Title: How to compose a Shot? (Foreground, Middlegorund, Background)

What's up guys, welcome to a new episode of Filmmaking Friday. Today we're going to talk all about how to compose a shot. Filmmaking Friday. Welcome back, today we're going to dive into the world of composition, the rule of thirds, four, middle and background. So let's dive right in. First, let's quickly go over what we mean with shot composition. It's the arrangement of different visual elements in your frame and it's one of the key ways to guide the viewer's attention, tell a story, create a specific mood and also a cinematic image. The first thing that probably pops into your mind when you hear the word composition is probably the rule of thirds or the golden ratio. Now the rule of thirds basically uses four lines, two horizontally and two vertically, to divide your frame into nine individual squares. To always have a good composition, basically put your main subjects or elements or objects either on one of these lines or in the meeting points of the lines right here. Now this will automatically come to your mind once you start filming a lot, if you're not quite sure at the beginning where to put your subject.
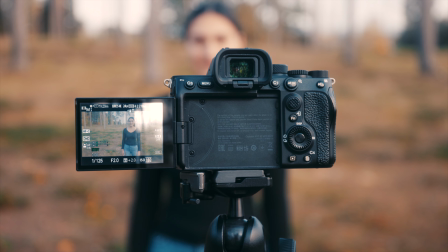You can also turn on these guide frames for the rule of thirds in most cameras.
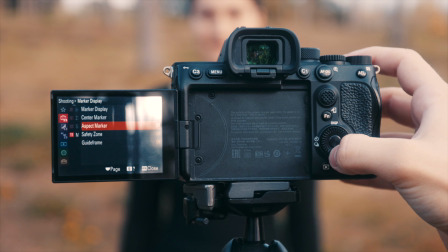Of course, you can also opt for symmetry, but using the rule of thirds will probably almost always guarantee you a cinematic well-composed image, especially in the beginning.
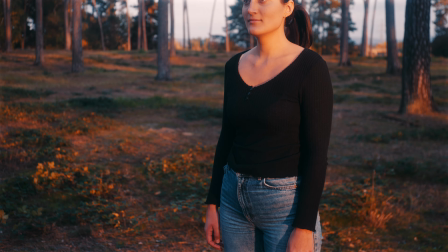When shooting a subject and you already put it into your rule of thirds grid, also consider headroom.
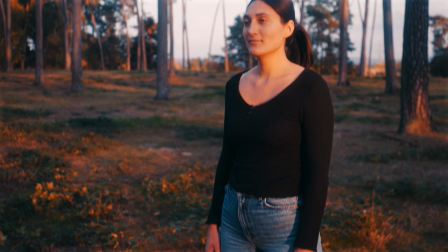Leave enough headroom because a cutoff head doesn't look good, but also don't leave too much headspace because that also will look weird.
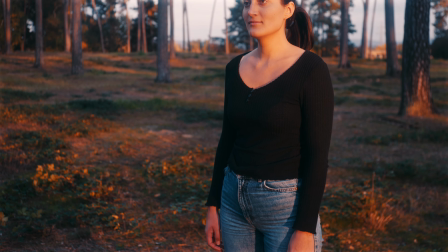Try finding the right amount of headspace so your subject will not look enclosed, but also not last in the image.
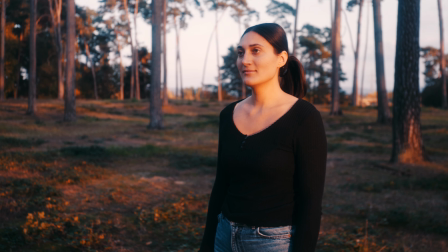Next, consider looking room. This means always leave more room in the direction they're looking than behind your subject. One more thing to take into consideration when composing your shot are leading lines.
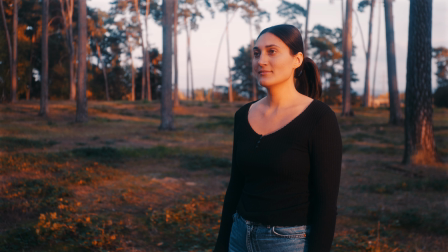Leading lines can be everything from a street, corners of a room, to basically everything that appears as lines in your image. These can be used to direct the eyes of the viewer into a certain direction. And once you master all of these things, consider rules are there to be broken.
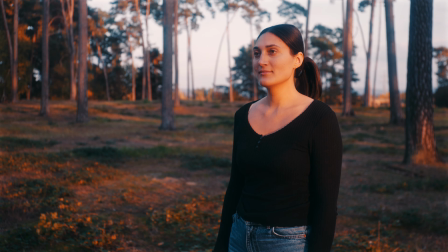While a talking person framed like this usually is the correct standard choice, you can switch it up like this, no looking room, to for example let the viewer know something is off.
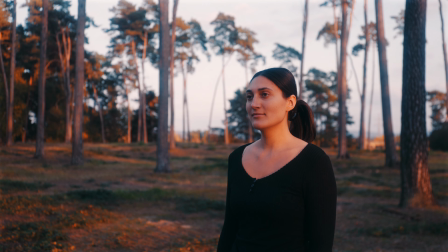Give them for example a lot of headspace to make them seem small or make the leading lines not lead to anything. The subject might be somewhere else entirely. To achieve a well composed shot you also need to think about three areas in your frame.
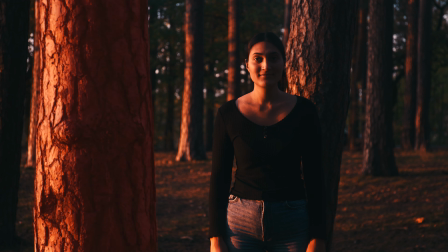The foreground, middle ground and background. Each of these layers serves a different purpose in your composition and helps create a sense of depth and dimension. Let's start with the foreground which is the area closest to the camera. Foreground elements can be used to create a sense of depth by leading the eye into the shot.
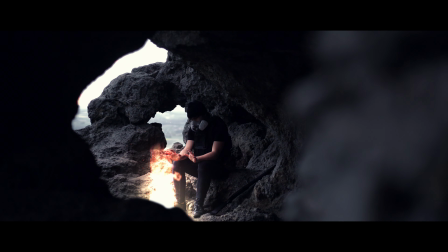You can also use objects in a foreground to frame the subject, adding a layer of visual interest.
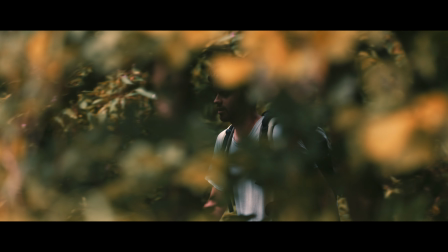It can make a person look enclosed and trapped, or if you're on a long zoom lens, make it seem like a person is being watched. Next up is the middle ground. You usually have your main subject of the shot right here. It's me, I'm the main subject.
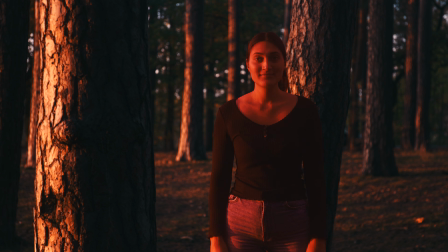This is the focal point of your composition. The middle ground is where you usually direct the viewer's attention. This is where your main action or subject should usually be, whether it's a person, an object, or any point of interest in your scene. You can use Use leading lines, color contrast or lighting in the middle ground to guide the viewer's eye directly to the subject.
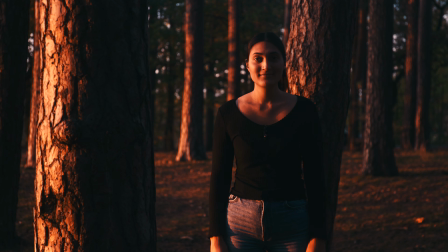This helps to reinforce the importance of the main element and keep the audience focused on the story. Finally, we have the background. This is the furthest away from the camera but also plays an important role in your scene. The background provides context for the shot, giving the audience information about setting, location or environment.
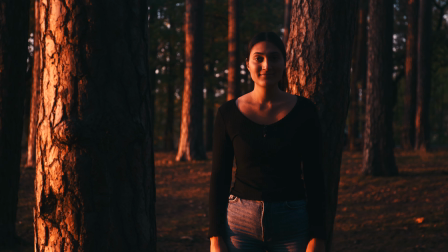It helps to place the subject within a larger world and can add storytelling elements without distracting from the main subject.
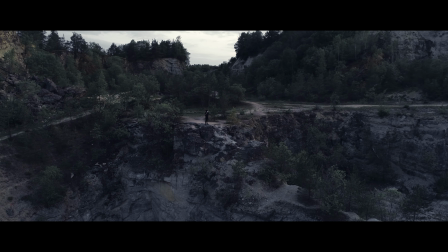Use the background to establish where the action is taking place, whether it's in a city, a forest, or an interior space.
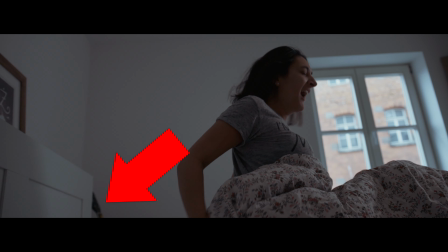The details in the background can enrich the story. A contrasting background can help your subject stand out more.
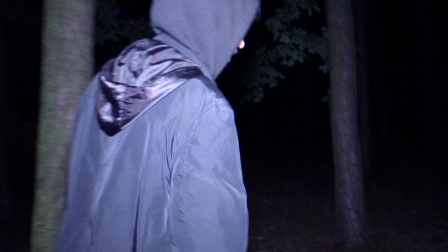If the background is darker, a well-lit subject will pop out and vice versa. You can also use depth of field to separate your subject from your background.
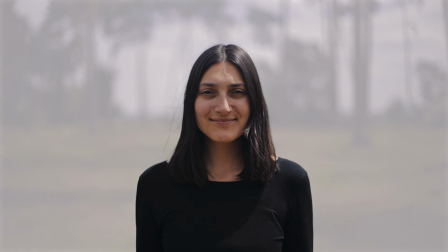While plain white walls as a background are very boring and not cinematic at all, if that's what you're striving for, also avoid making them too busy or distracting. An overly cluttered background can pull attention from the main subject. Now that we've covered each layer, let's talk about how we bring them all together to create a well-balanced dynamic shot.
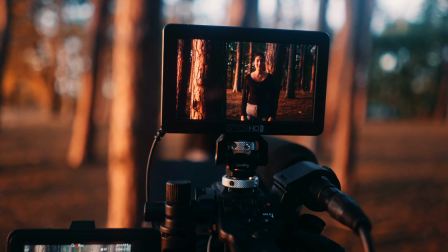Think of your composition as a three-layer cake.
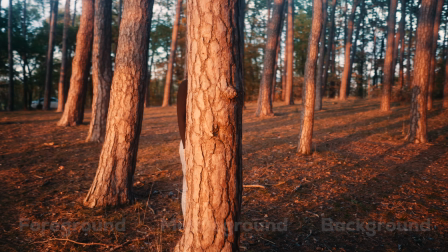By having distinct elements in the foreground, middle ground, and background, you can create a sense of depth that makes the image feel more three-dimensional and engaging.
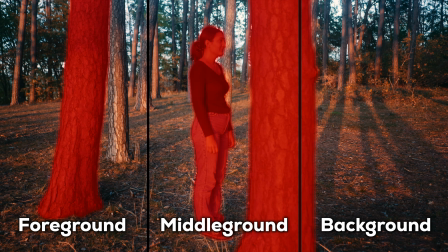For example, try not to shoot against a flat wall.
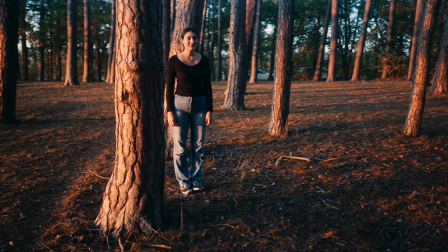Always try to create depth in your image, like in a hallway, or try to separate your subject from the background.
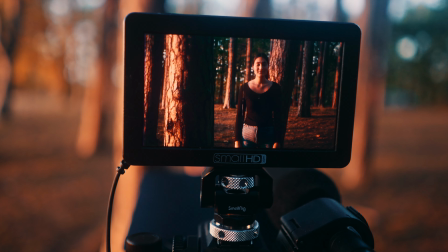Use elements in the foreground like roads, railings, or rivers to create leading lines that guide the viewer's eye towards the main subject in the middle ground.
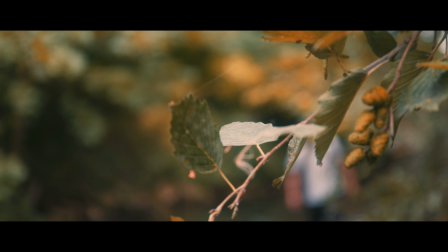These lines can continue in the background creating a path for the viewer's gaze to follow. Adjusting the focus between the foreground, middle ground and background can change the story you're telling with the shot.
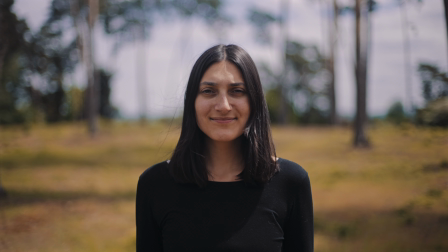For example a shallow depth of field can blur the background to make the subject stand out more while a deep focus can keep everything in sharp detail to emphasize the overall scene.
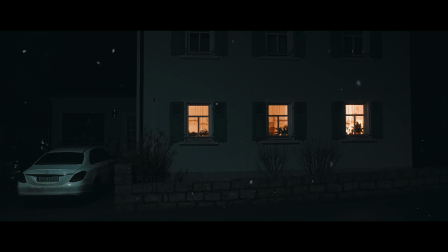Use elements like doorways, windows or natural objects to frame your subjects within the shot.
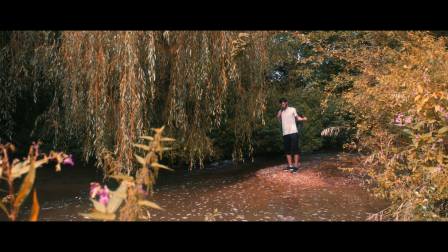This technique can draw attention to the subject to create a more intimate or contained feel.
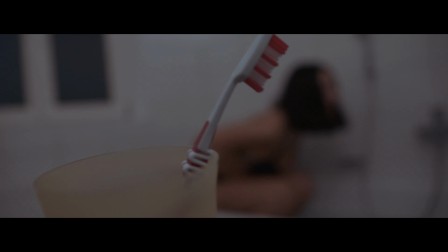Or for example in this shot I used a foreground element and a shifting of the focus to kind of discreetly show how she enters the bathtub. Now some tips for improving your composition. Don't just settle for the first angle you try. Move around and see how shifting your position affects the composition. Sometimes a slight change can make a big difference. One more tip, especially in the beginning, use a prime lens.
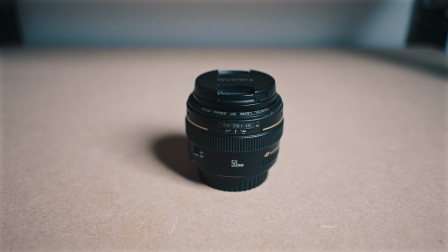Zooming makes it easy and while it can give you a variety of different focal lengths, using a prime lens forces you to move around the scene, move your camera and really think about the composition in your image. And that's already it for today's episode. I really hope you found it informative and useful. As always, if you have any questions, feel free to leave them down below in the comments and also don't forget to subscribe so you don't miss out on any future episodes of this series. Next week, we're going to talk all about the different camera angles. So, see you next time.